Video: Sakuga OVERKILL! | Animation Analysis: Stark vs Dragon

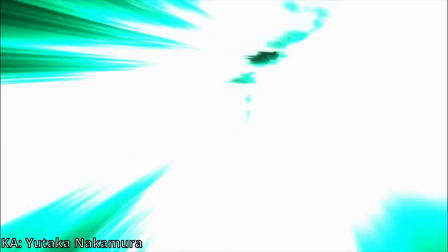Toru is copying Utapon smears. These spiky smears is something that Utapon started. Something unique to Yen though, however, the spikiness, it's not very sharp.
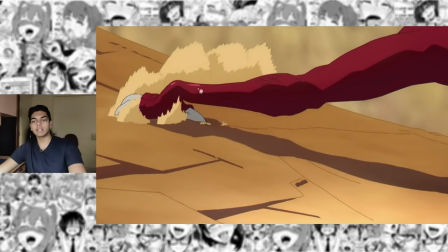It's a little bit more rounded. This is something that he started using in One Piece before he was exclusively spiky smear guy.
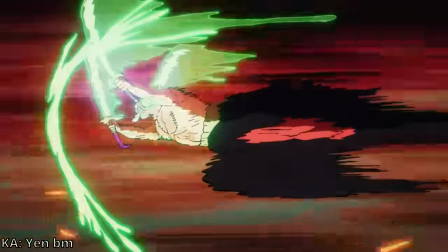But with One Piece, specifically this Zoro cut, you can see that the spikiness of the smears a little bit more rounded and yeah this kind of camera follow just something
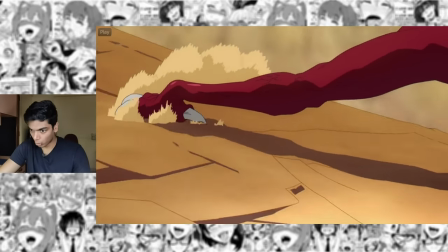that you'd upon always uses and ian pulls it off flawlessly here flawless background animation combined with awesome smears on the smoke cubic debris
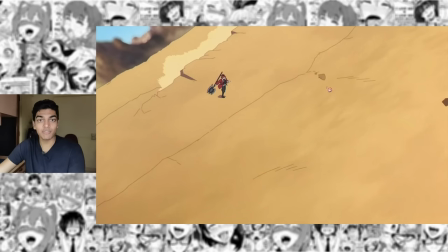oh what a surprise and when the smoke rises up first it's very high energy which is why it's spiky but then the energy dissipates and it's just
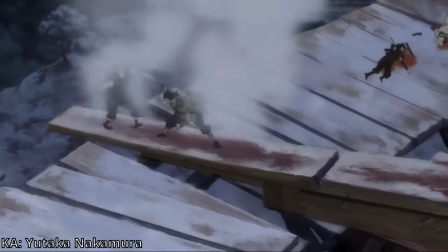flows really well i'm sure i could have like you'd upon examples of the same thing as well so yeah continuous incredible debris and dust animation that
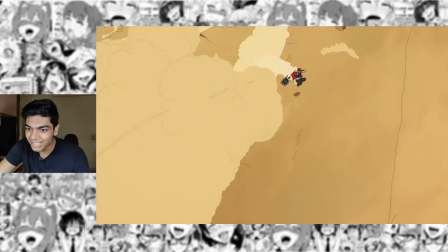looks really cool yeah uh that's stark coming through the smoke yeah that's so cool he almost likes like a body of smoke with his head here he carries
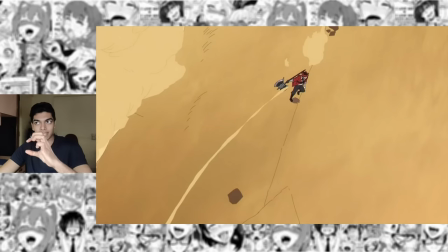that smoke forward as well when he jumps through it tiny cool ideas executed to perfection is what makes an entire scene look amazing starting from
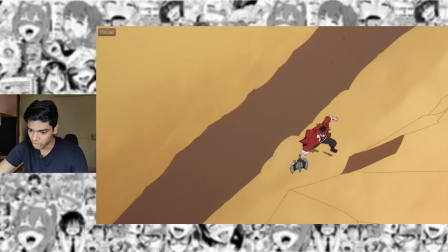here he's vertically running up the wall and yeah that perspective animation is just so good this is really complicated stuff to animate and every time yen
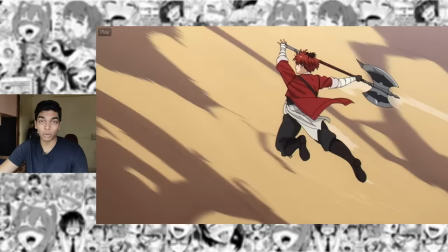animates it just shows you how much he's improved it's honestly motivational if anyone wants to try and become an animator just follow follow him on patreon as
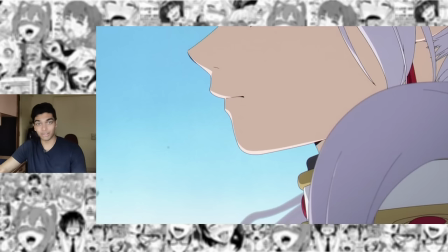well you'll be able to learn a lot about animation there starting from here animated by another superstar animator Tatsu Yoshihara so Tatsu Yoshihara started off as an animator inspired
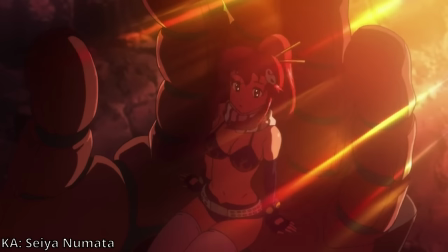by Seiya Numata who has a little bit more Kannada style approach to animation but sometimes he also just goes ahead and animates literally everything
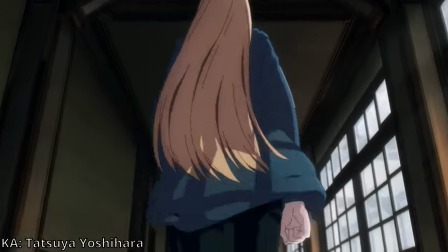in once like this character acting segment Yoshihara is obviously known to emulate that in his style as well eventually a little bit more utaphone also seeped into his
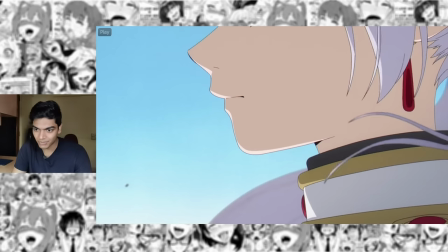style as it does with every animator of his generation the fluidity of the hair animation here is just absolutely wonderful i particularly love how the
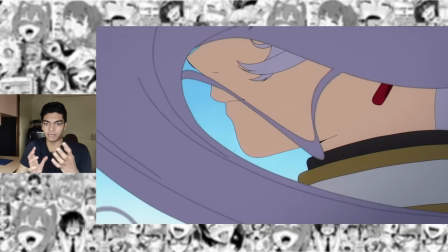shadow comes in here or well the shadow goes away and the light comes in here when frayren sees hope in stark so like yeah right there my god
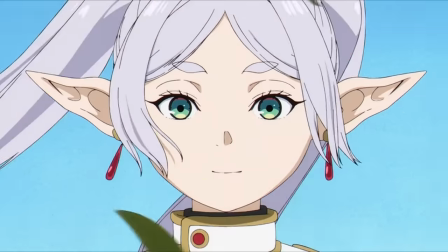yep that is entirely animated at once just when you think it's only about hair animation and he does that my god everything 2d there this
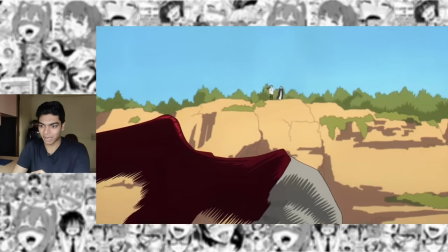entire zoom out in 2d with just absolutely flawless background animation and then the explosion itself 3d effects shenanigans going on here as
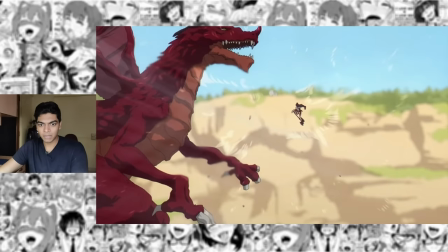well because of course it's Yoshihara like the blur effect that he used here I'm sure was not added by the compositing but Yoshihara himself again I'm just blown away by the
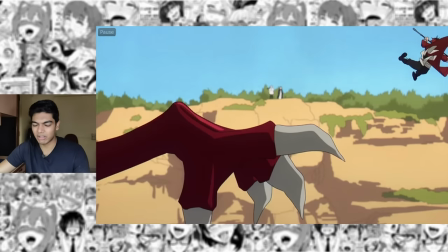brilliance of this one cut like the different layers are just so well conveyed and the body language on Stark here as well yeah just look at how
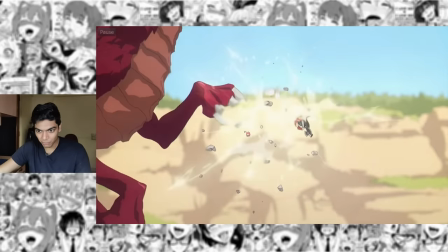he's just flipping in the air there it's like there's an explosive force here which is pushing him up and where there are going to be students
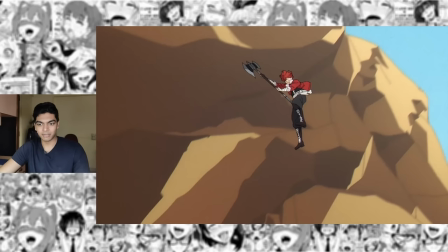like NBN there are of course going to be masters like Utapon. The first drawing that he made for this card and already so much to talk about. Look at the shading of the background here. Why did he spend this much time intricately giving that background 1, 2, 3, 4 different layers of shadows?
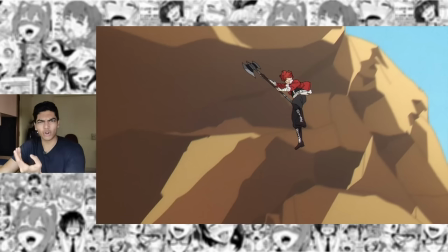Who does that? Utapon does that. Of course it's not just a still drawing of a background. He animates that nonsense.
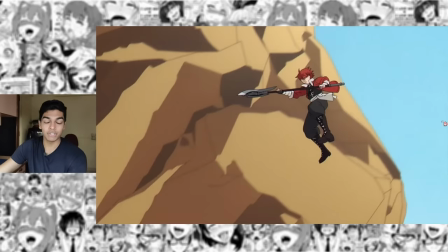It also has like an extreme level of three-dimensionality which obviously he does because he's animating four different layers of shadows. It's gonna have three-dimensionality when you do that and just the most classic Yutapon camera moment.
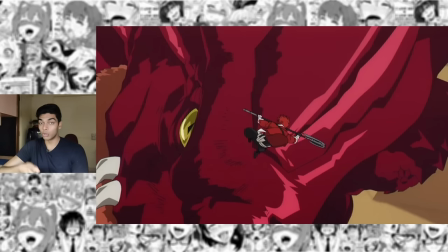I can't even tell if this was really storyboarded by Toru Iwazawa or Yutapon because well they both have the same style of storyboards as well.
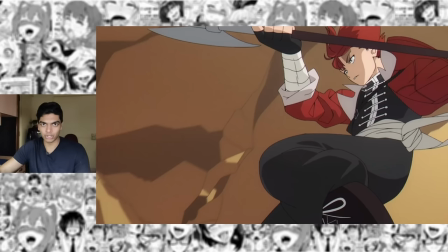But I'd assume that this is Yutapon storyboards as well because there's a cut coming later that I don't think anyone else could do.
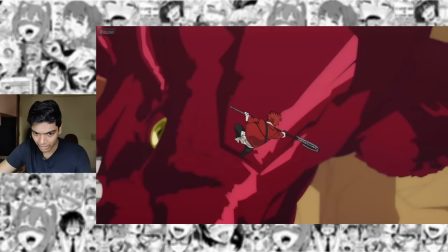Coming down to the dragon here look how well drawn that dragon is how many layers of shadows there.
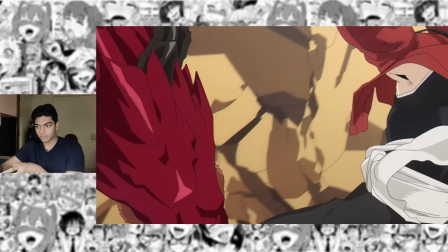So the kind of shit that Takeo Ninuma and Sote Yamazaki do with their corrections Yutaka Nakamura does in his animation with individual drawings. Look at this one drawing that drawing lasts for a single frame look at the level of detail here with the spiky smears the black highlighting and
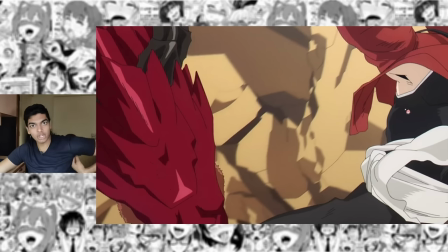the four lines to define his armpit the muscle definition of his lats it is so insane to me that he would do that for a single frame
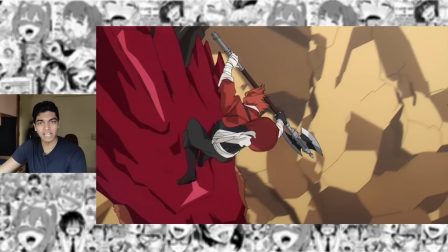i'm skipping single frames here while also still having that excruciating level of detail on the backgrounds push the camera forward extremely quickly to then push past that and
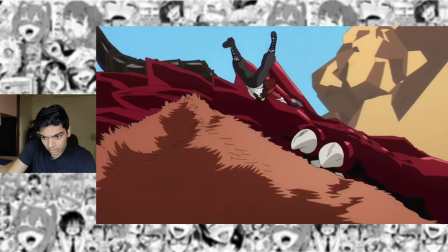now the camera goes underneath the fucking dragon rotating the dragon vertically and while rotating the dragon look at how much detail these two frames have.
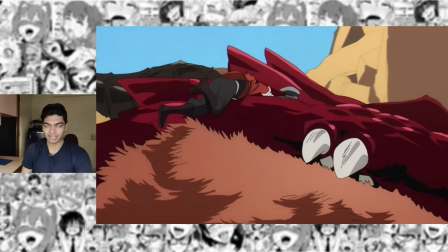I think because Utapon is so good at animation, people forget his illustration skills. He's also one of the best illustrators in the business.
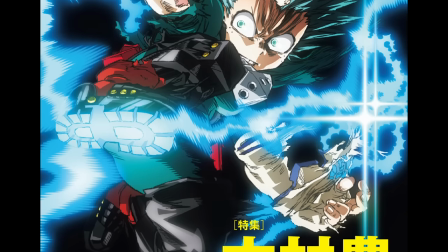You look at his still illustrations and the amount of detail that he can shove into one drawing is just beyond ridiculous.
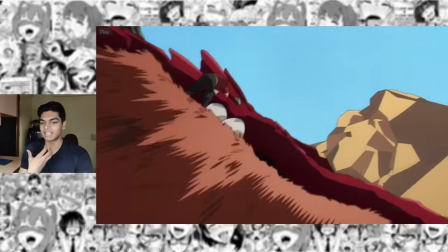Really cool how the dragon has like sort of like a beard here, like this portion is hairy and these mirrors are just goddamn perfect still.
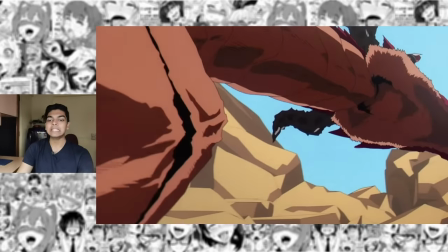Again, how does one man have this good understanding of spacing? Look at the background, right?
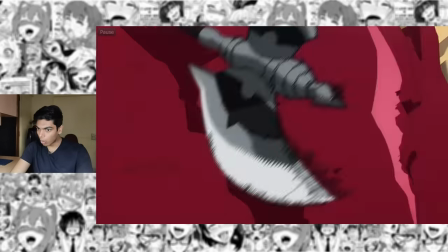This is not how the background charted off in this cut. So with the all the camera motion of us rotating the dragon's head
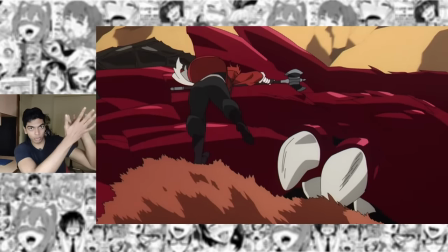like this to now look at the bottom portion the background also rotated accordingly.
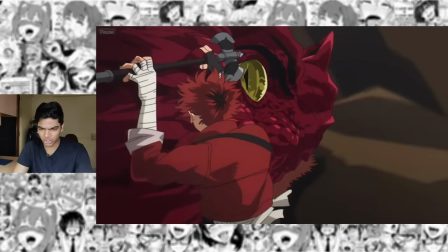The parallax effect in this particular cut is also extremely well done because of how good the layer defining is.
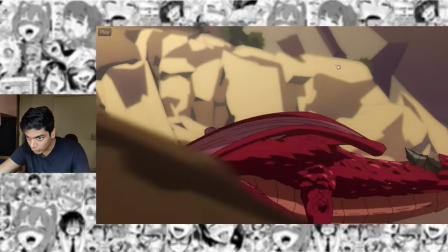So background one two two different layers of the background and they're moving at different speeds then there's a dragon of course moving chaotically but that's not all.
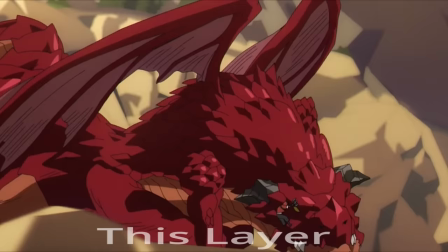To convey how fast the dragon is moving another group of boulders placed very close to the camera so you can see them move past the camera very quickly there.
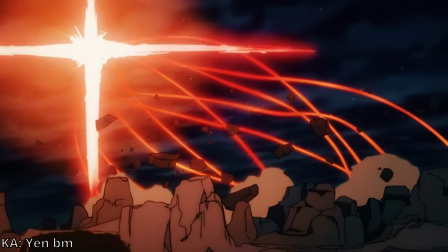Feel like I've seen something very similar in Yen's cut from One Piece.
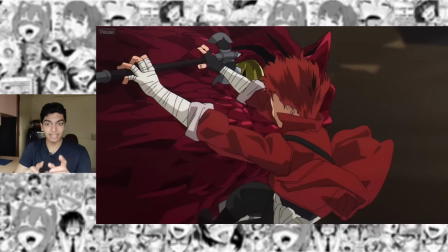This is my favorite cut of the scene and I also think it's the most technically impressive one and this is also why I said that I'm sure that this is storyboarded by Utapon himself because only Utapon's twisted action-oriented brain can come up with something this absurd and cuts like these are truly
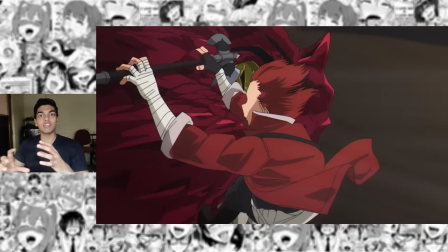what make Utapon who he is. How do you show that the dragon is moving its head really fast by not animating the dragon's head at all?
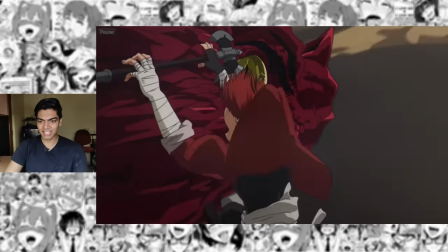So he carried forth the dragon's head movement from the previous cut and the dragon's head is just vibrating the idea of relative motion comes into play here we
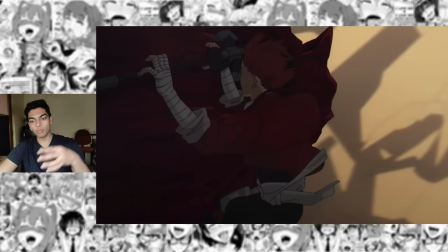can tell that movement is happening because of how chaotically the background is moving and how beautifully he's animated the character of stark here so every
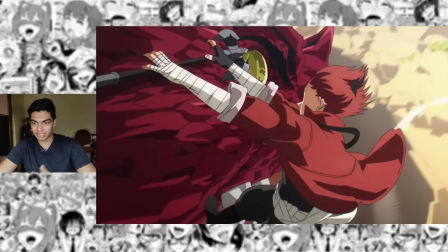element of his body that can move which is the clothing the belt and also the hair is moving as chaotically as possible almost entirely
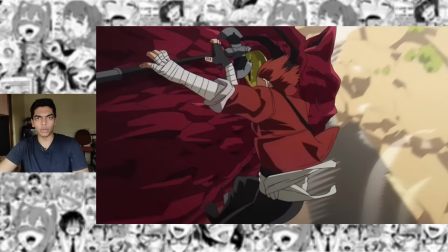animated in once i think yeah pretty much almost entirely animated in once which is what utaporn usually does for fast chaotic sequences like this one the background is a
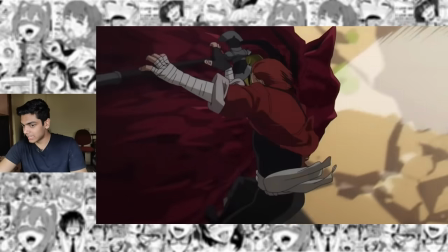mix of twos and ones as well and again the same complicated shading on the background as well spiky wind smear animation
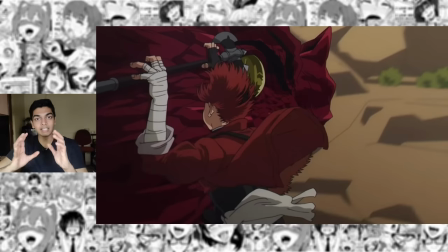that he usually does again for fast sequences such as this one even if he can't see the dragon moving its head we can tell exactly in what direction it's moving its head
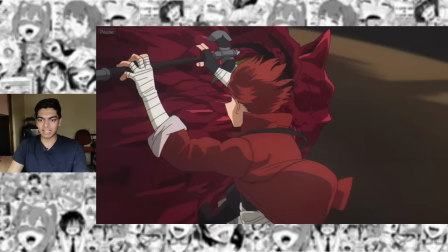just from the way the hair and clothing is animated on stark like his hair is of course gonna move in the opposite direction to which the dragon is moving its head
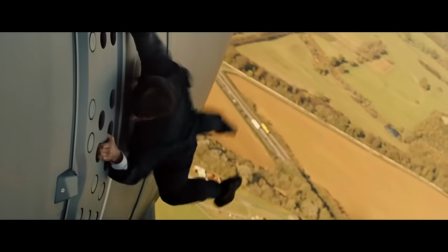this scene is like the bakugo escape scene combined with the mission impossible hanging out of the plane sequence the shading here is
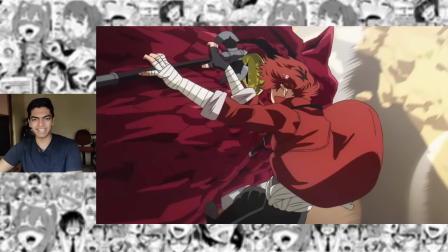just excellent shading on the hair and clothing to just define the depth in both is amazing the star of the show is of course is shading
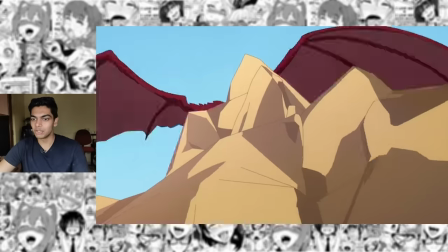on the dragon he only has to draw the dragon one time but that could just be used as like a high detailed manga panel with how amazing
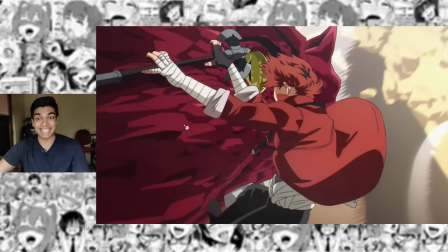it is so on the dragon there's one two three levels of shading on the scales and a similar number of shading one two three yeah three levels
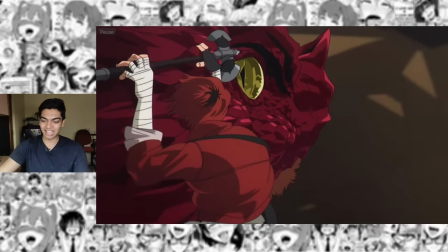of shading inside the eye as well the dragon is also just menacingly looking at stark the entire time deep black shadows on the crevices as well
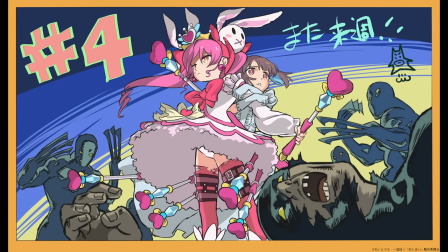Yutapon when it comes to his illustration it's like a mix of manga art meets western comics.
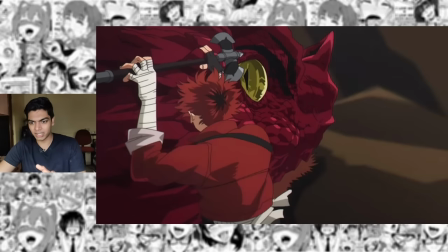Actually scratch the part where I said the dragon is not animated. It is actually animated. You can see the beard portion of the dragon.
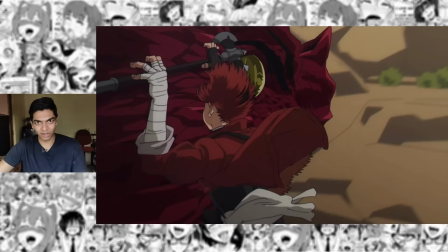Yeah that's moving and yeah that's the best cut of this incredible fight sequence. Next cut is also beautiful.
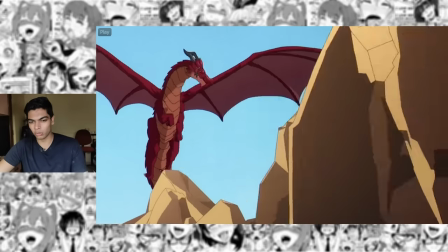After watching the One Piece sequences this just looks like just another cool cut because One Piece has normalized large-scale background
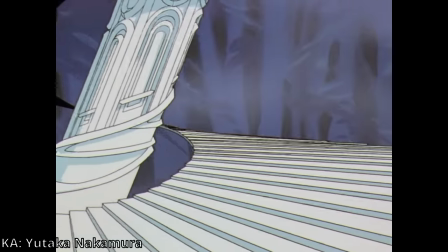animation to such an extent now particularly Vincent Chan-Sat's works but of course Utapon is like a pioneer of that as well he's been doing this since the 90s here the background
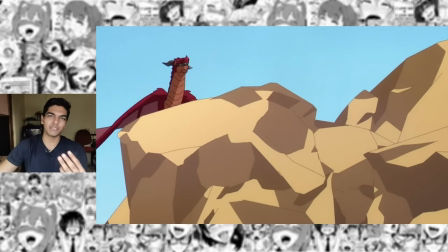is not animated in ones it's animated in twos but again three layers of shadows why why does there have to be three different shades for this boulder
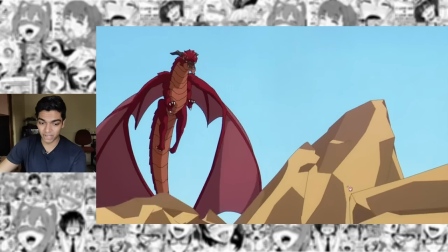right here I mean it does give it an incredible level of definition you can tell that this is all because of Utapon's key framework as well
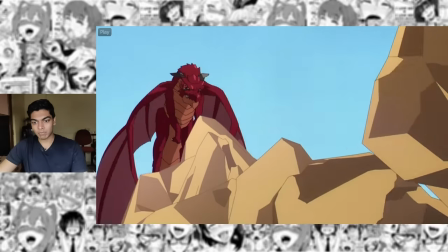because structures like this one they melt a lot because these are extremely hard to keep consistent while rotating or just changing perspective
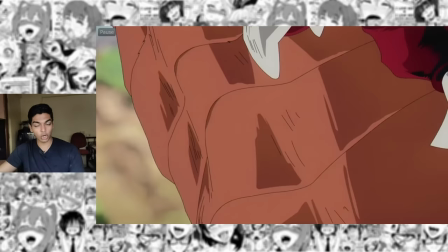in general another Utapon quirk start with something that does not make sense but that eventually does make sense when the camera catches up or changes perspective.
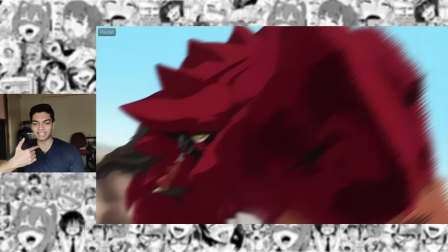So here we were looking at the dragon's neck first and then the face. By the time the camera catches up it's already like the classic Utapon wipe.
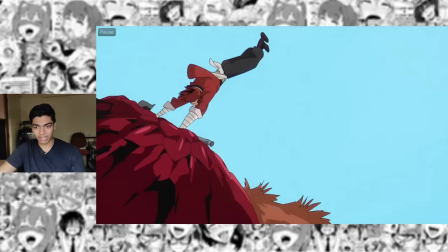And again he's transferring the momentum so well. The dragon shook his head very violently but then he just brings it to a dead halt.
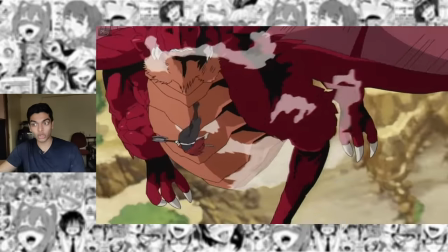So of course all that inertia is gonna throw Stark away. Every single cut is just so carefully thought out.
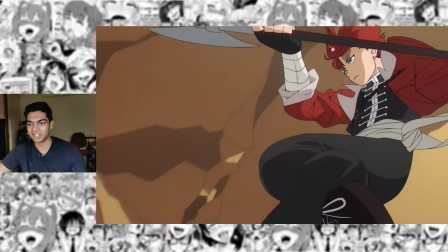It's amazing. Also the way he's drawn Stark here. These are just absolutely classic Nakamura illustrations.